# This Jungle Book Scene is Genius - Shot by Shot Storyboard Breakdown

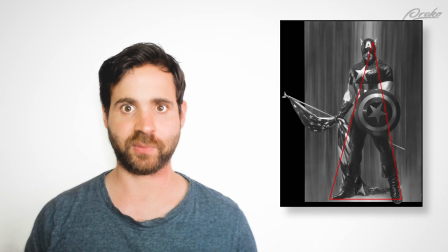[13:18]
Creating that triangle shape is a very powerful symbol for balance and strength.
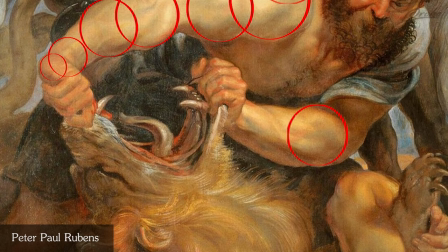[13:24]
It's a lot of support on the base. Same with Rubens. He used X because X symbolized life and birth to him. So every shape in his painting is constructed out of X. Nothing in animation is a coincidence. Every little aspect of your painting or artwork or film should reinforce the story.
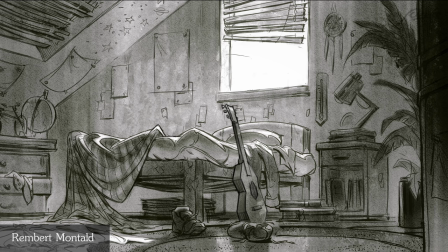[13:48]
For example, a background painting of someone's room should already tell you a lot about that character's personality.
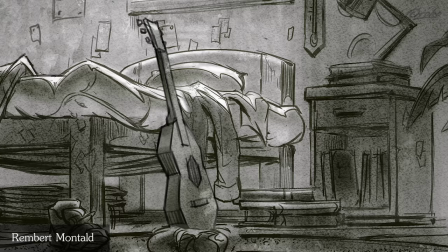[13:55]
If there's a guitar in the room with dust on it, that tells you already that the character is creative, he's a musician, but he's kind of lazy. These little details are very important. You may not notice them at first, but you can feel them. Use every Every tool you have to reinforce the story, use it in your advantage. If you're going to screw up, screw up in the right way. Better make it too dark than not dark at all.
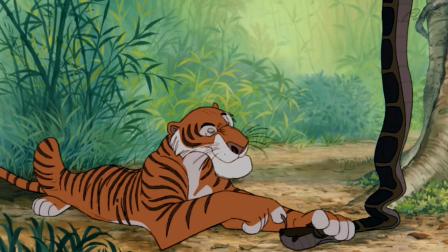[14:22]
Better make a film too scary than not scary at all. Aim for the more dynamic.
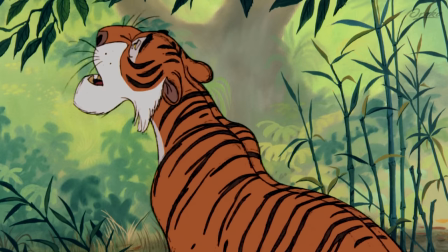[14:27] But at the moment I'm searching for a man-cub. Man-cub? What man-cub?
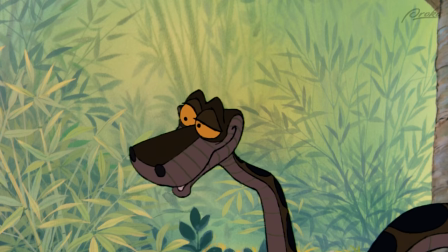[14:33] The one who's lost. Now where do you suppose he could be? Search me?
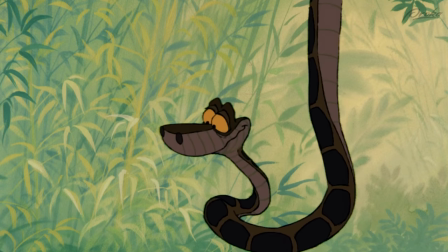[14:39] That's an excellent idea. I'm sure you wouldn't mind showing me all coils, would you, Carl?
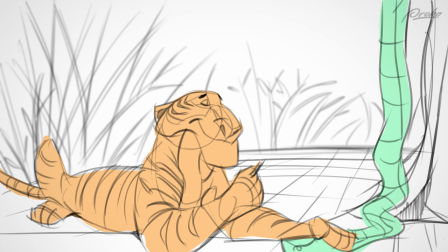[14:47] Certainly not.
So as we cut again in the movement, from the close to the wide, the paw pulls out of the shot and continues to pull out in the wide.
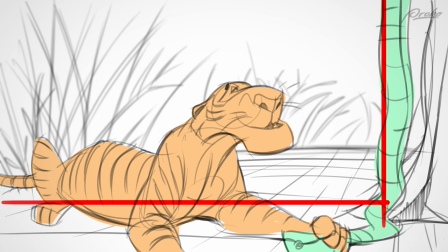[14:55]
The focal point is at the tiger again, since he is the one that is speaking. Look at the nice cornered feeling represented in the overall gesture.
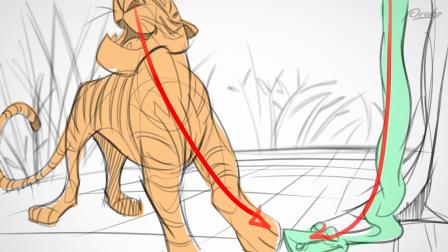[15:04]
Again, a nice touch in this animation as he steps away from the snake, leaving him on the ground, a stark contrast with how it started.
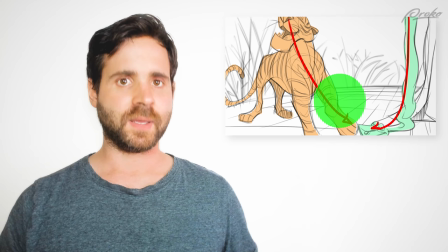[15:12]
He is on the ground and the tiger is now superior. As the tiger moves away,
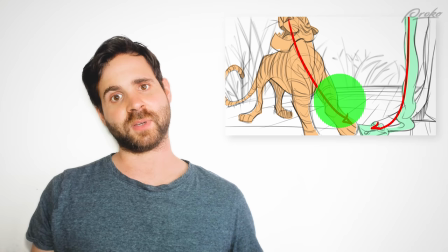[15:17]
the paw points towards the snake, which nicely introduces you again to him as the gesture of the paw points you back towards the snake.
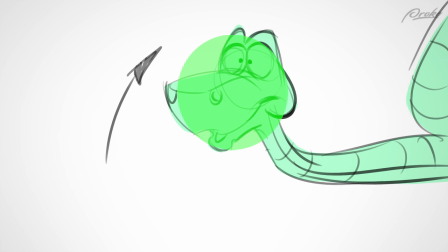[15:26]
As we cut towards the next shot, the focal point switches nicely again between you.
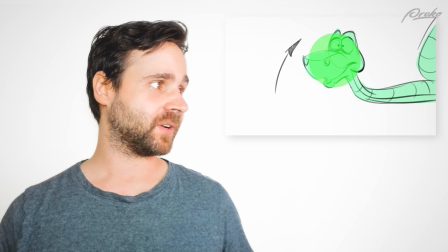[15:31]
Another way to make a switch in dialogue work or to let two characters occupy
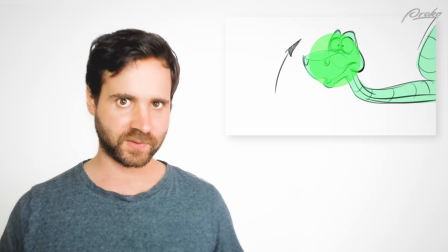[15:37]
the space on the canvas between shots is letting every character have its space on the canvas.
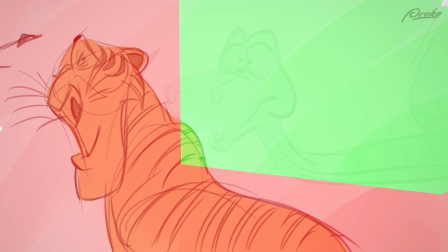[15:43]
Here in this example, the negative shape of the snake is the positive shape of the tiger.
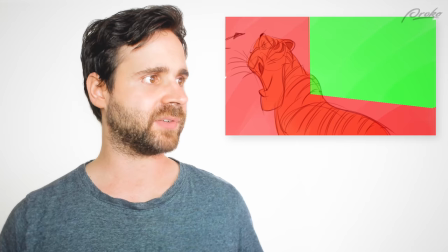[15:49]
Look how we say it in the word negative shape, which is quite literal here.
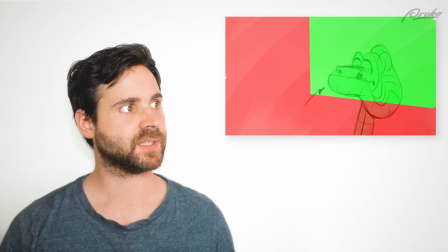[15:54]
The tiger is a negative space for the snake and vice versa. Notice in between the cutting of the next couple of shots, their spaces respect this rule.
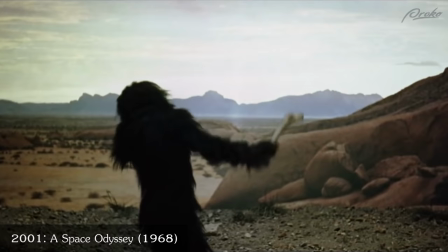[16:03]
Cutting between shapes and these positive and negative shapes is an excellent way of transitioning.
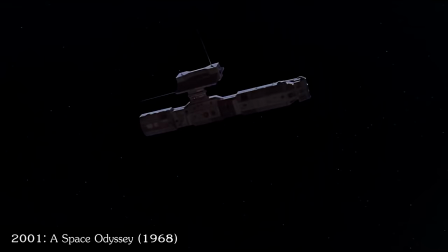[16:09]
The most common way of transitioning between shapes is from an eye to a sun, or a moon, or objects that have the same shape. They transition nicely into each other. A more or less known way to transition between shots is not just cutting because of the motivation of one shape,
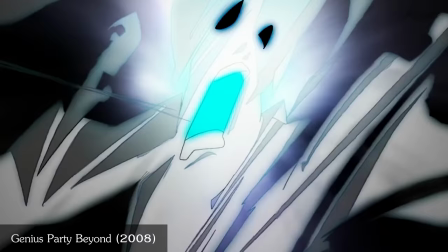[16:27]
but the entire canvas. Closely observe when your eye switches between these shots.
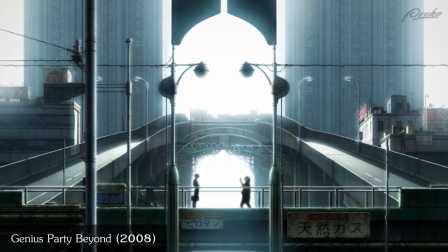[16:33]
The similarities are very apparent.
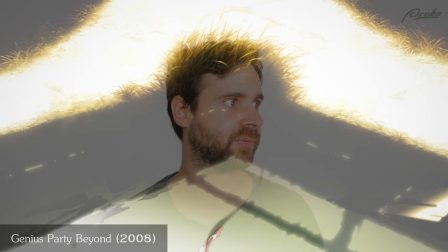[16:36]
It can be really fun to experiment with this and can help you solve difficult transitions or come up with more creative ones.
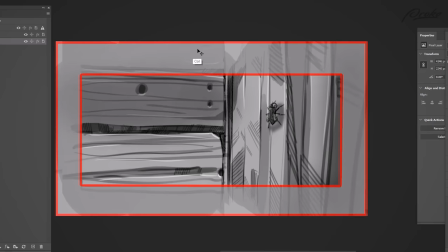[16:44]
Another excellent way to transition or cut from a shot as a motivator is sound.
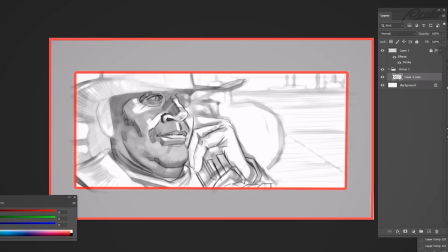[16:50]
I'll be taking this sequence from Once Upon time in the west as an example. So here in these boards that I drew up,
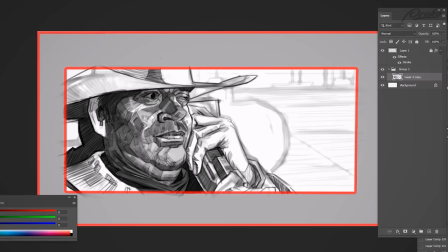[16:57]
the bandit who is waiting for the lead character traps a fly in the barrel of his gun and he holds it against his
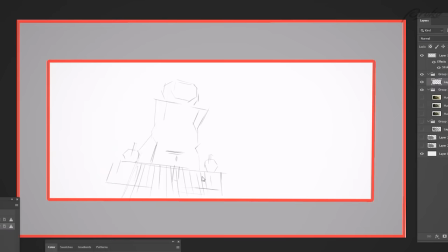[17:03]
ear and the buzzing sound it creates will be a motivator to cut towards the train coming into the station. The compositions look nothing alike but we have this nice transition in sound. So as you can see and hear. Sound is a very powerful motivator to cut or transition between shots. You can cut between shots that have nothing to do with each other, like this one.